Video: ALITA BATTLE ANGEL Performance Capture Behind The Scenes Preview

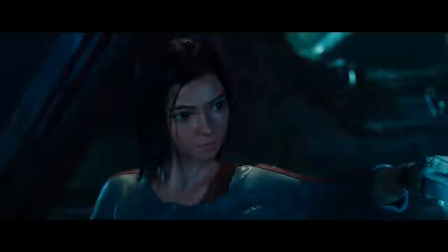[0:04]
Alita is dropped into this world, and through her eyes, you are experiencing everything for the first time.
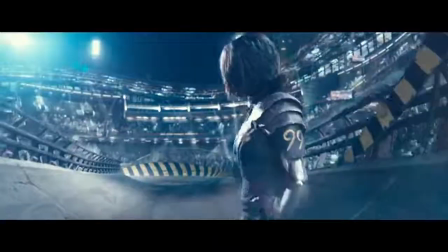[0:12]
I knew when I did Avatar with Weta that Alita would not only be possible, that as a character, she would be spectacular.
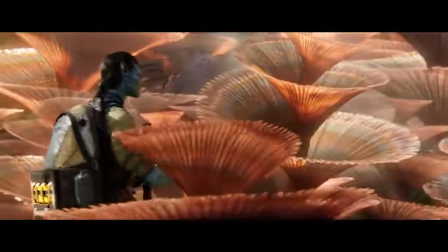[0:19] Hi.
When we were making Avatar, I would tell people, we don't need to be photo real, because you can't tell me what real is on Pandora.
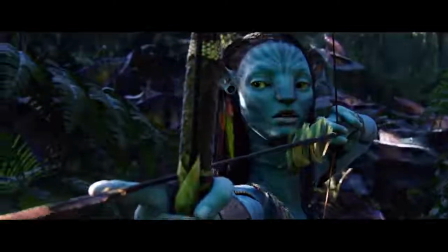[0:27]
We only need it to be photographic. For Alita, we're on Earth.
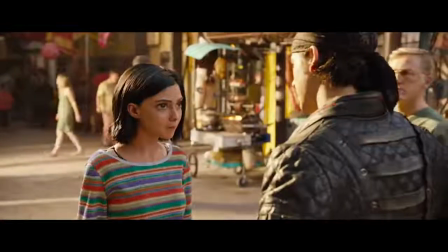[0:30]
Alita needs to be photo real so that she can stand right next to Christoph Waltz and look together of one in the frame. Alita is probably the most ambitious digital character that we have created.
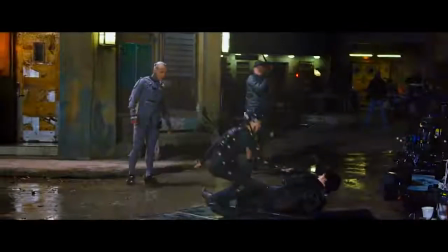[0:43] That's so good.
There's no better way of doing that than capturing a performance from a real human.
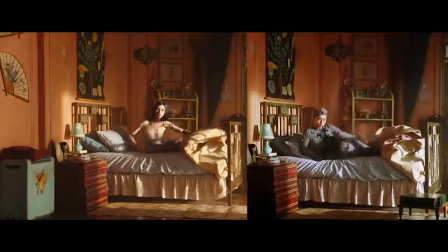[0:50]
Performance capture gives you the body and the weight and the realism of the expressions.
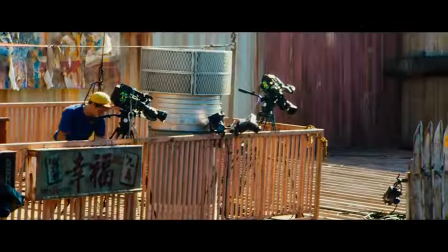[0:55]
The way the performance capture process worked is we had a number of cameras placed
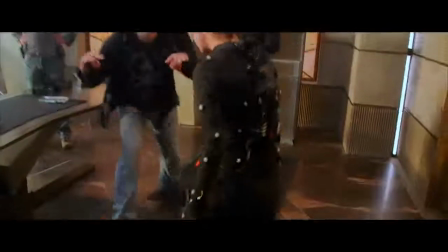[1:01]
around the set that would record markers on the actor's physical body.
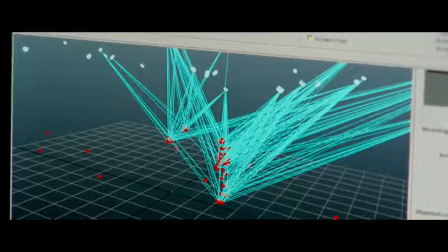[1:06]
The system would interpret that marker and put it into three-dimensional space and create a
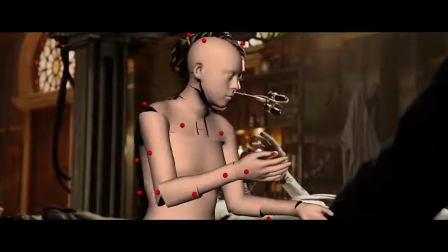[1:12]
skeleton to go inside a CG model to drive that CG model's performance.
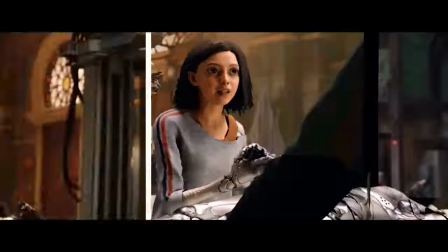[1:17] This body, it has the power I need. I feel a connection to it.
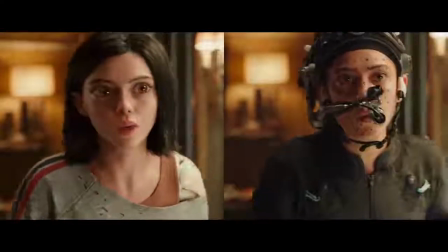[1:22] I can't explain. This could be who I am.
It takes some getting used to.
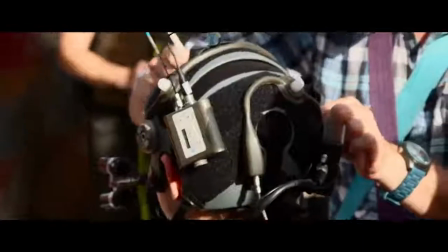[1:27]
You're wearing a helmet with mic pack, battery, microphone, a titanium boom, a recorder.
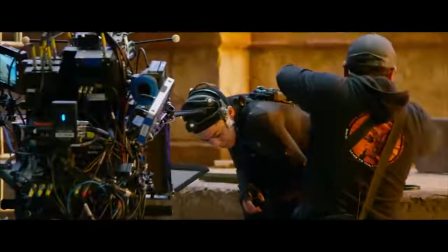[1:32]
You're zipped into the suit, and you have gloves.
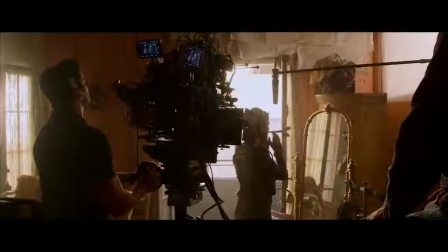[1:35]
It's all the difference in the world for us being able to work on set and actually capture an actor in a proper environment,
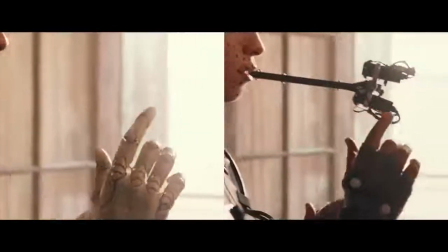[1:42]
because you just get a better performance from the actors.
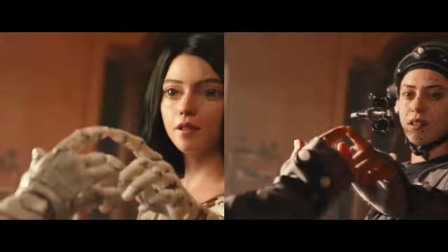[1:48]
Performance capture tends to lend a lot of credibility because you get all of the weight, you get the physics. That also needs, then, to be taken to the next level when you talk about something like representation of manga. We really wanted to be able to take this augmented animation hybrid and
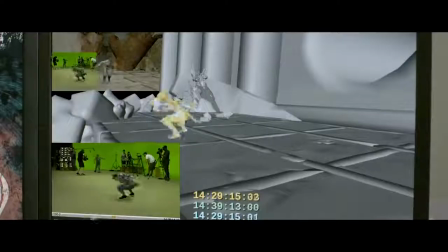[2:03]
layer it against the performance capture to attain sort of the best version of both worlds.
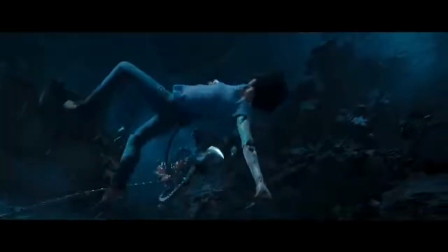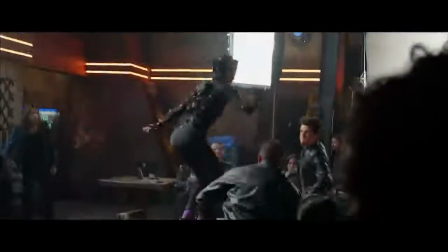[2:13]
What changes it from being motion capture to performance capture is that simultaneously with capturing the body's performance, we are capturing the facial performance. It's all about this. If you can make the audience believe that that character is real in a tight close-up.
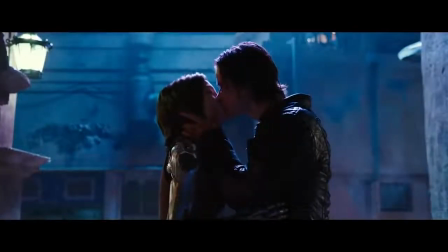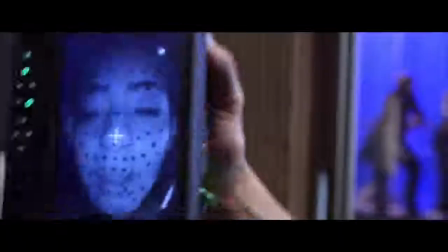[2:33]
Rosa would wear two high-definition cameras as a head rig that would photograph her face.
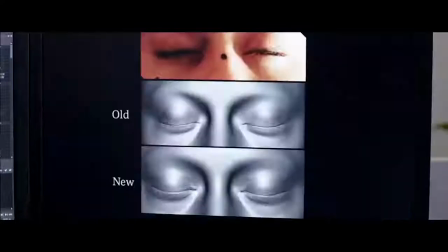[2:41]
Weta would interpret those images on a frame-by-frame, almost on a pore-by-pore level, to drive the facial performance of the character of Alita.
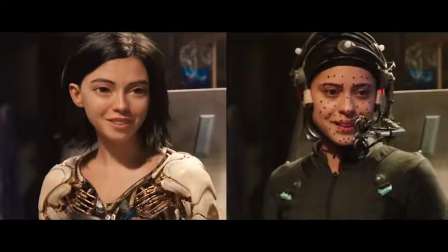[2:50]
Every pull, every indent, every scar, every crease, things I wish they didn't put in, are there. It's like looking at me because every little nuance of my face is there.
Touch him again, and I will kill you.
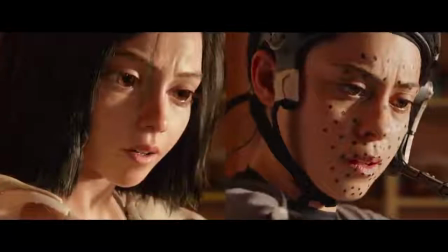[3:04]
It's amazing seeing Rosa's spirit, her light, come through the Alita character.
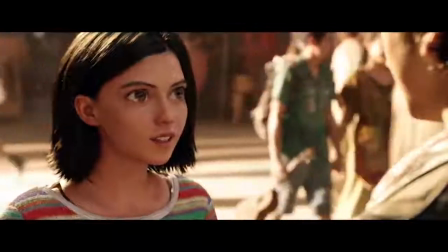[3:09] I love it.
My hope is that when people are watching this, they sort of forget that she's a CG character.
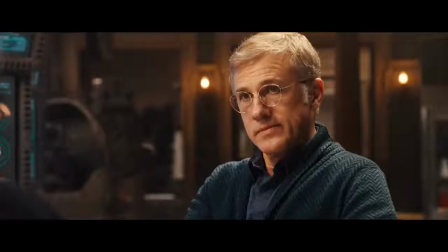[3:15] I'm a warrior, aren't I? And you know. You've always known.
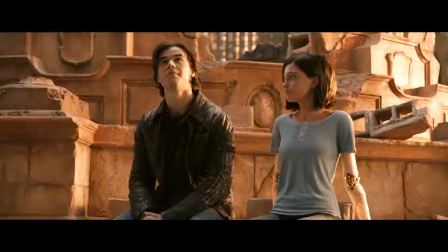[3:20]
I think we've been able to create a seamless blend of live action and synthetic action in one single frame.
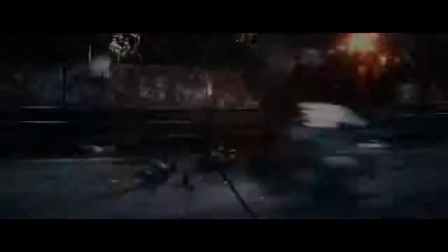[3:28] That was pretty intense, huh?
The action, the emotion, the grand world, it was all there.
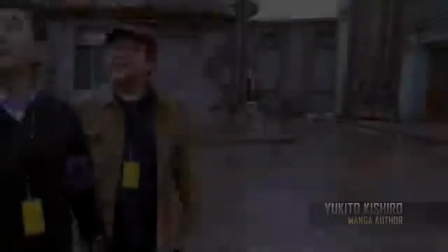[3:37]
I saw it as this great female empowerment story. An incredible artist named Koshiro created Alita Battle Angel 30 years ago.
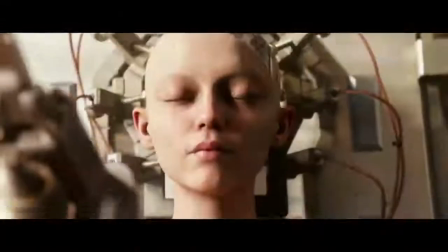[3:46]
Koshiro's creation is something that inspires dreams. Alita Battle Angel is about a girl who is plopped into the world not knowing who she is.
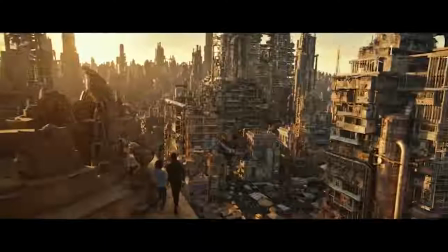[3:55] What's that?
Zalib. and she goes on a journey of self-discovery and discovers that she's not an insignificant girl at all.
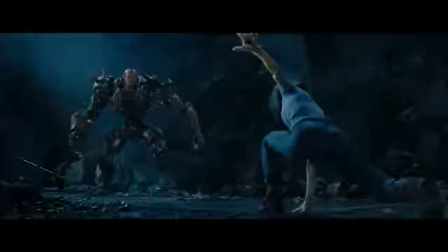[4:02]
She is someone quite extraordinary.
Dance, little flea!
It's all about this.